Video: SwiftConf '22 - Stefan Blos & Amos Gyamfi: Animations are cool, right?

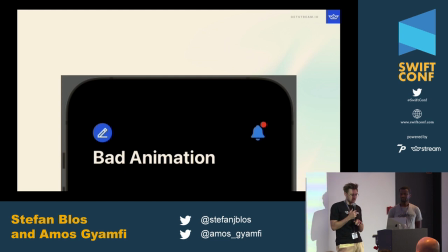238s
But to set the tone a little bit, our goal is that you see this kind of animation here and you see this bell icon here, a little bit awkwardly animating and if your users see something like this,
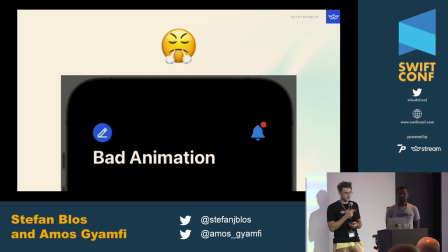252s
they might not really be happy about it. So our goal is to show you how you can transform something like this into a good animation.
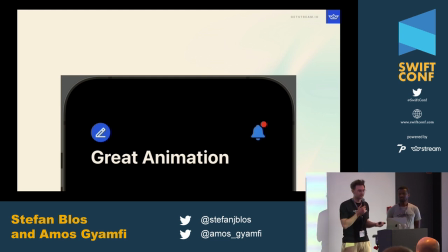261s
So this looks way more natural, right? And not only will you be proud because you've built something nice like this, but your users will also be very happy.
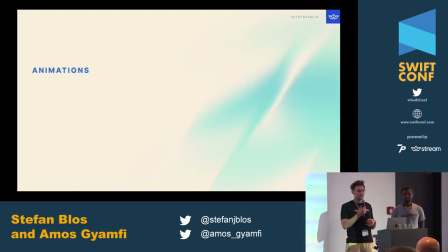272s
But when starting with animations, the first question you should always ask yourself is why? So why do I need this anyways? And we'll have a look now at a few animations, like a few examples that we really liked, and we'll talk about two things there.
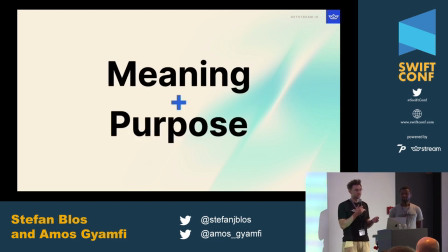290s
The first is the meaning of the animation and also the purpose, right, because they should always serve a certain purpose.
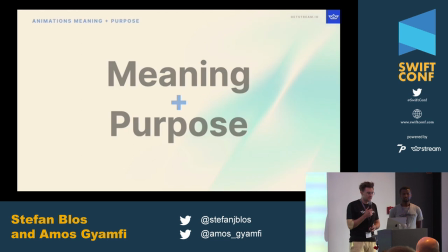298s
If they don't, then you shouldn't use them. And the first example is taken from the Duolingo app.
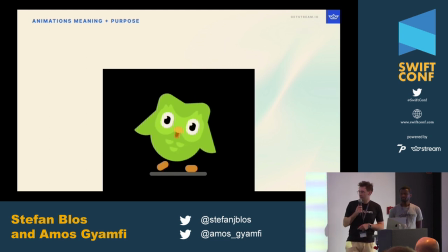306s
Maybe some of you know it, right? It's the lovely owl that's greeting you in the onboarding process there.
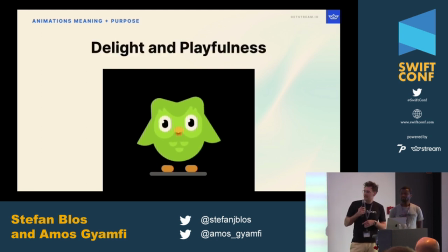312s
And what this does is it directly adds some delight and some playfulness to the the application. And this fits really well with the branding that Duolingo offers. So they want to make learning a language fun. And this is perfect for that, right? That you greet it with this nice owl that's also part of the logo and will accompany you throughout that.
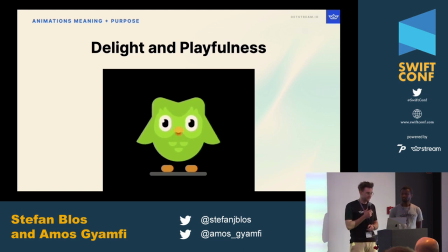332s
So it's a very nice example of just a nice animation that's just fun to see. Next example is something different, right?
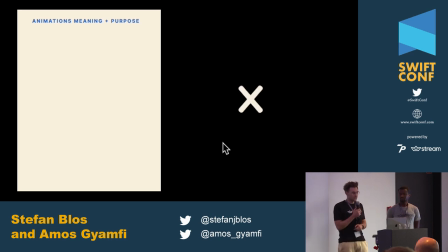341s
You can see this menu here and it's called hamburger menu and when the person clicks on this it will transform to a closed button. What this does is it communicates a state change. Before this button served a different purpose.
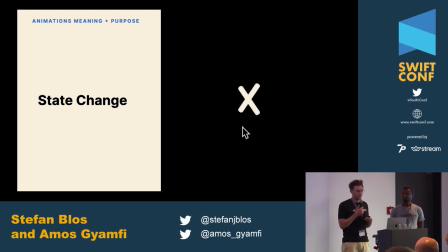356s
It was there to open the menu and while the user clicks on that the attention of him or her is right there. So switching this up to make it a closed button directly communicates hey this has a different meaning and a different purpose for that.
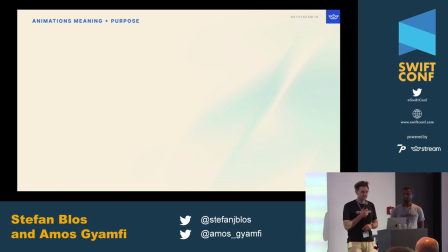374s
The next few examples are taken from Apple's apps. The first one you can see here, it's taken from the App Store.
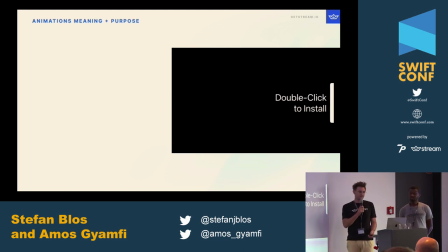383s
I'm standing over here. What this does is it guides you through the process of installing an app. You need to conform and confirm that you want to really install it. And the nice thing here is that this little bounce of the white rectangle
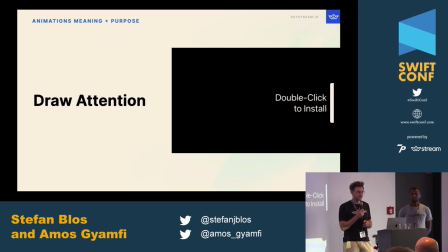403s
here directs the attention from the user directly to where it needs to be. So it guides them through the process and directs them to the next step they need to take, which is also a very nice functionality.
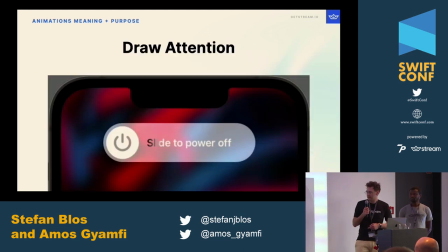416s
In the same realm is this slide to power of animation that probably all of you have seen as well. What's really nice about this one is, it doesn't only draw the attention of the user to where it needs to be, but it's also guiding them through the process.
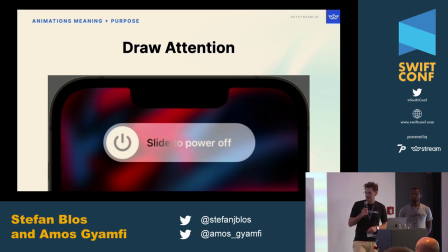433s
If you look at this shimmering effect, it's going from left to right, and that's exactly the action the user needs to perform, so they need to swipe their finger from left to right to achieve what's in there. That's also a great example there.
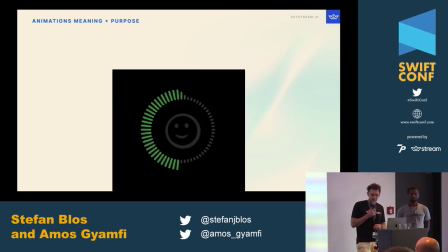450s
And speaking of guiding the user, this is the registration of the face ID process. And what this very subtle, gentle animation in the middle of the face does is it also guides the users through the process, right?
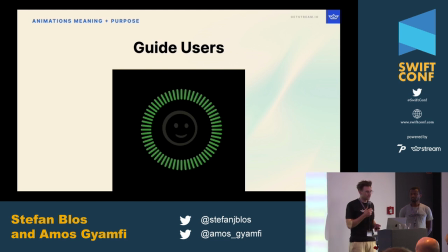468s
When face ID was new, nobody knew how to use it. And with this subtle animation, users were guided through the process. And with the rectangles, the green ones are in the circle. We're also getting straight confirmation of that they successfully performed the action.
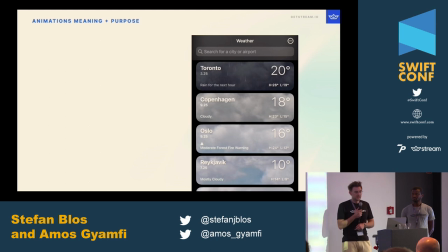487s
Another great example of animations is the weather app. You can see these beautiful, very natural animations here. And I mean, it makes sense, right? Weather is pretty natural, I would argue. But what's also cool is that they're really realistic.
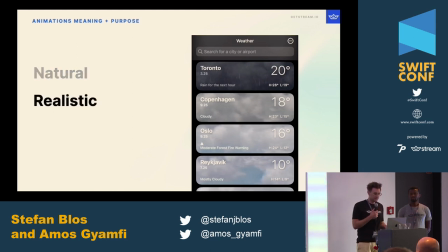503s
So, you have a look at the app and you directly see how the weather is right now, so at first glance, you get a direct feedback of, hey, this is what I need to know about it. Which makes it also really credible because you directly know what's going on.
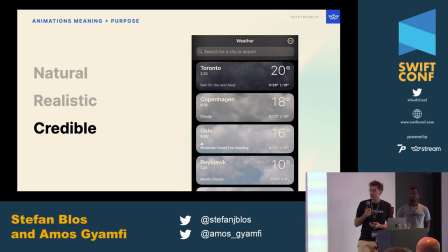519s
And you can go into more detail when reading the text, but it's cool that on first glance, you directly get the information you probably need.
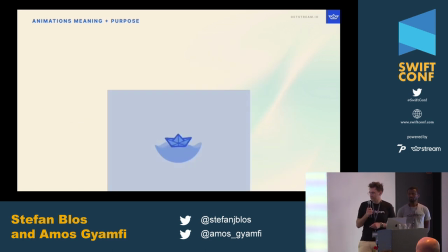527s
The next example is taken from one of our apps at Stream. And you might have guessed it's a long screen animation. And what this does is it gives the users some feedback what's going on. So we're loading.
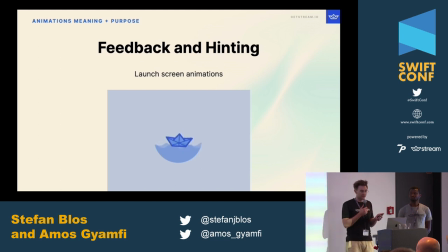541s
I mean, you could also not have this, right, and just show an empty screen. But the cool thing here is that users will know, hey, something's going on. I just have to wait for a little bit more and also add some nice branding with our logo just bouncing up and down.
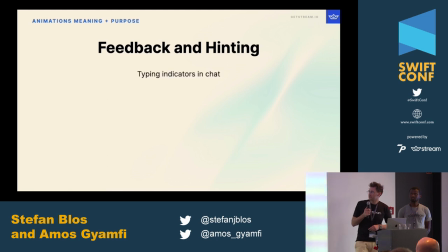560s
And the same principle can be applied, or is the background of typing indicators in chat.
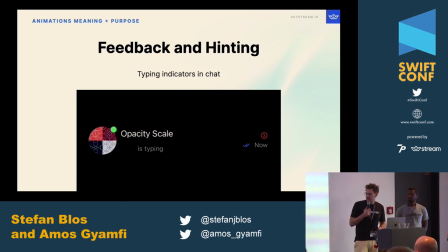567s
So if you look at this, there's this very subtle animation of these circles animating. And this again, it gives the users feedback. Hey, something's about to happen, right? There will be a new message. So it hints them that, hey, new content is coming soon.
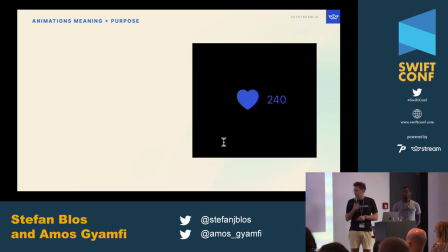585s
Probably many of you know this Twitter like animation. and what's really nice about this is it augments the feeling that you should get when actually lighting something, right? You appreciate that the person shared something, probably a helpful tip for you or something else,
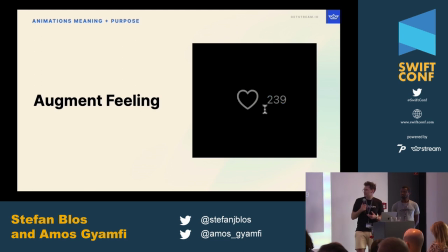603s
but it really accentuates this feeling of gratitude.
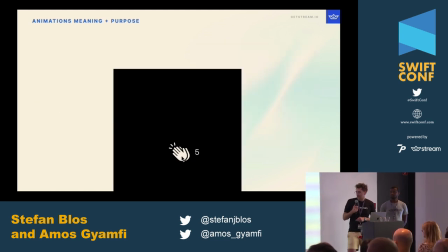608s
And speaking of gratitude, we have also the medium clap animation here, right? It does the same thing. So you click on it and it encourages you to express that feeling that you want to give because you really appreciate what someone has shared with you.
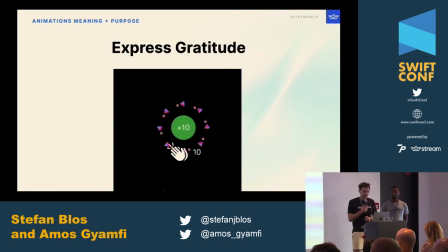625s
So expressing gratitude can also be something that's some purpose of an animation.
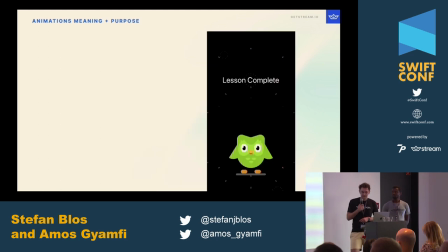632s
Again the Duolingo app has some very nice examples here and if you complete a lesson there and you continue on your learning process you get greeted with this success lesson complete screen and what this does it motivates you right i want to see this screen again i want to complete more lessons so
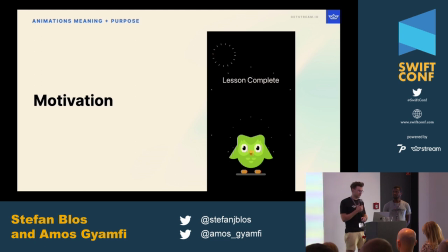651s
a very nice approach to drag users back in and motivate them to continue on with their journey this
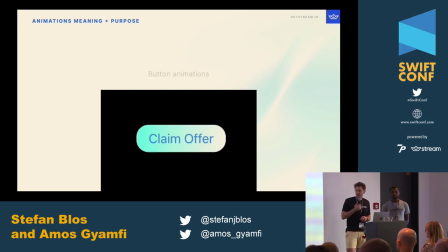661s
is also a pretty common animation that's used so in general button animations can have a lot of purposes and a lot of meanings but what this does is it's really inviting the user to act, right? Because there's something going on with this button so maybe you should be interested in clicking it.
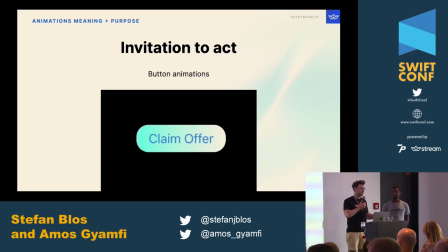679s
This can also be a dark pattern so it can also try to force people to maybe claim a subscription or something but if used right this can also be a very powerful thing.
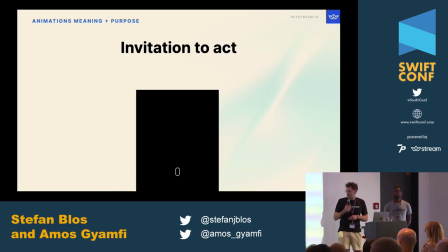691s
And that's also another invitation to act can be a very subtle animation like this, right? You see this thing slightly animating up and it's indicating that hey, you can scroll in this direction so there's more content there, right? That otherwise maybe users would not have found.
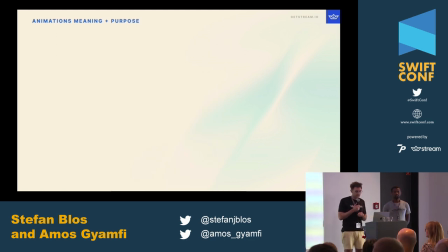711s
The last sets of examples I want to show you. The first one is the Siri animation, right?
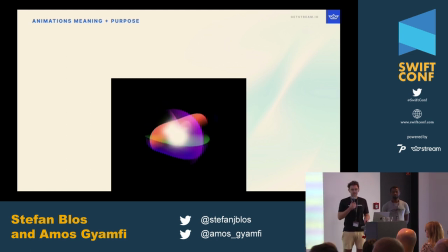718s
We've all seen this. And what it does is it indicates that hey, there's something going on in the background,
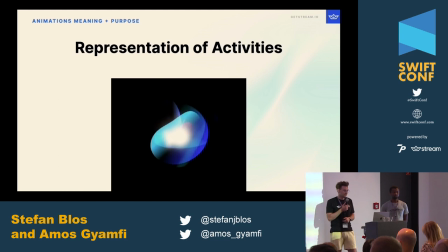723s
right? this series working hard to get your query right, and it always does, right? So in the end, this will be very successful and we will get a nice answer from the series.